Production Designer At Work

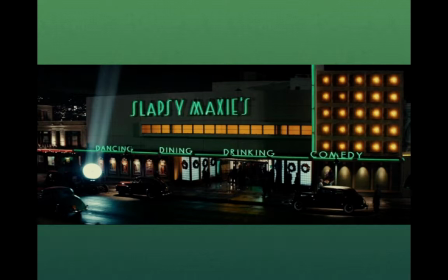(8:16)
It's put a Klieg light out here, and suddenly it becomes 40 years earlier. But they have to dress the exterior in a big way, so it's a big budget item. But it's very important for set deck to supply the frontispieces that get us back into the past.
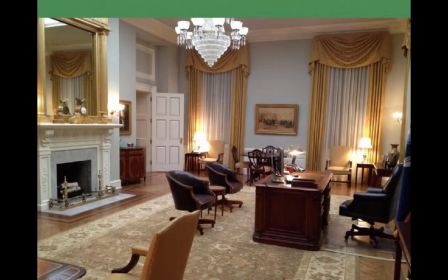(8:33)
As I showed earlier, this was the set deck for Steve Arnold, who's the production designer for House of Cards. And I just want to look at his, just before I finish off with this piece here, what he does with his set deck.
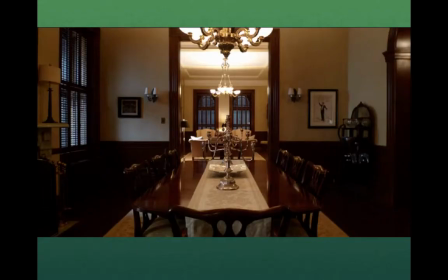(8:50)
He says, and this is Kevin Spacey's house here, or his townhouse, and he says he put it in a long, skinny set where there are a lot of opportunities for differentiation between foreground, midground, and background to give that depth to the picture, that 3D look.
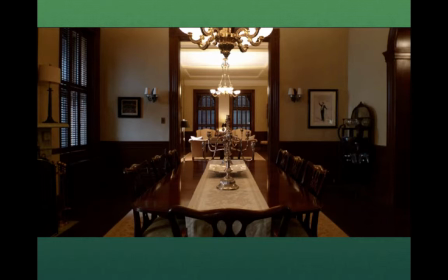(9:08)
So elements can be layered front to back as opposed to across the screen left to right, because this is a TV show. The visual device narrowed things but give it more depth on the set. And he's concerned because he's showing the underbelly of Washington, D.C., the shadowy, behind-the-scenes part of it.
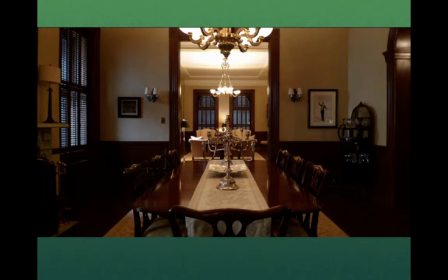(9:27)
Generally you would have lighter characters against darker background. But he decided to do the opposite. So he has darker characters against a primarily lighted background, as we see in this scene. And so the characters are lit so you can see their faces, but there's also a lot of silhouetting that happens against these lighter backgrounds.
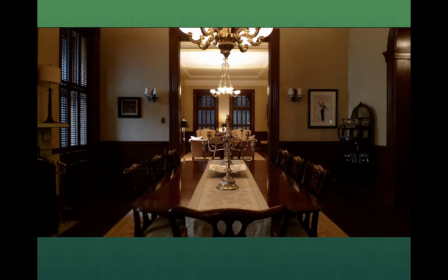(9:44)
And this adds a sense of drama and depth to the picture.
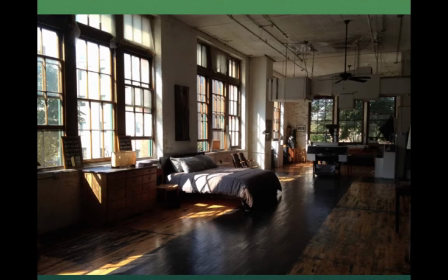(9:51)
And even the loft, where his wife has an affair in New York, is given that same lighting so that we have the dark foreground and the light background, and it's still not it's not anything that is cheery and lighthearted.
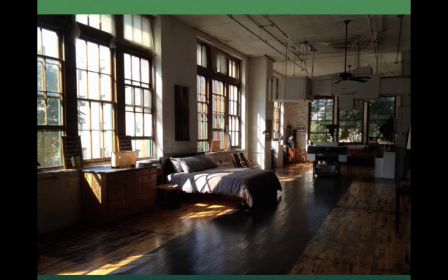(10:10)
This is again a brooding atmosphere that he has continued through the series.
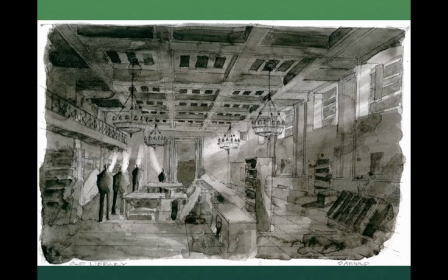(10:17)
And these are some of his drawings that he sketches out before he develops these set pieces. And this is a drawing for the library that has a ceremonial
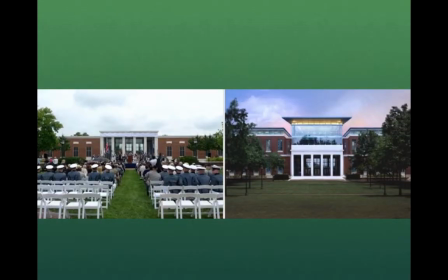(10:30)
award ceremony that Kevin speaks to in the movie. And this is how they built it, or this is how it looks as a location. Then you can see in digital post how they built the extension, the modern extension with the columns out front.
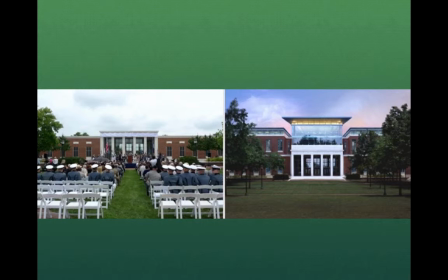(10:46)
They just added this later so that it became the new building. And then this is one of these aspects that these people are working more and more with, because as set designers and decorators, they'll design something, but they might not exactly know what's going to be done in post.
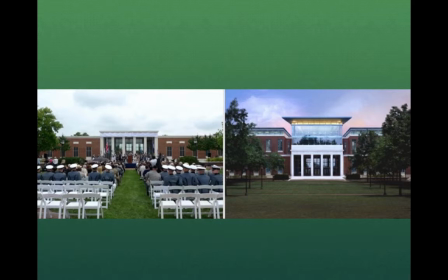(11:03)
So they have to work closely with post. But right now, this is this feeling that not everybody's understanding each other on either end, and so they'd like to know about post, and they don't want that separation where they finish doing their movie, because a production designer, production set decorator, that whole art department, when the movie wraps, they're done.
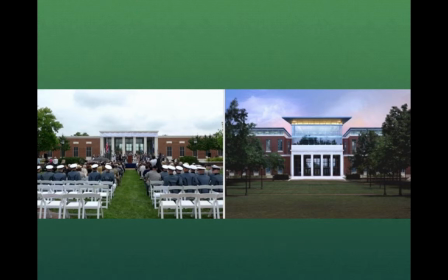(11:20)
When the movie's done shooting, they're done. The production designer's work is done. But if there's another 4 months where they're spent on post changing things like adding extensions on buildings and changing the colors and everything, then the feeling is that they've been almost robbed of the sense of completion.
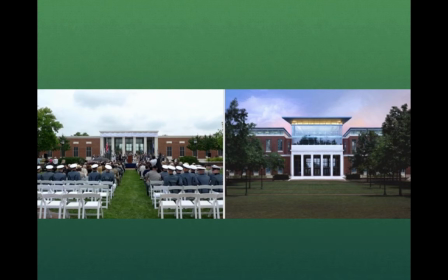(11:38)
So it's the source of conflict now that we're trying to figure out in the digital age.
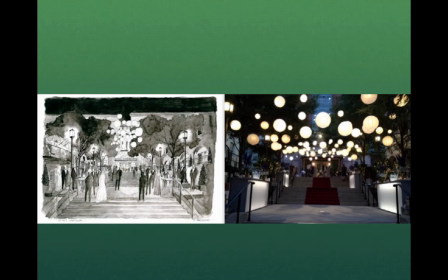(11:43)
And here is another drawing sketch by Steve Arnold showing the fundraising party that Spacey's wife holds in the TV series here.
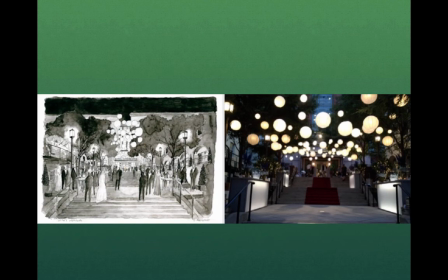(11:56)
And here's the sketch, and then you can see in the sketch he's got all these globes of lights, and then in the final set decoration, that's the prominent thing, the floating globular light to give not only depth but the feeling of party atmosphere and exterior in Washington, D.C.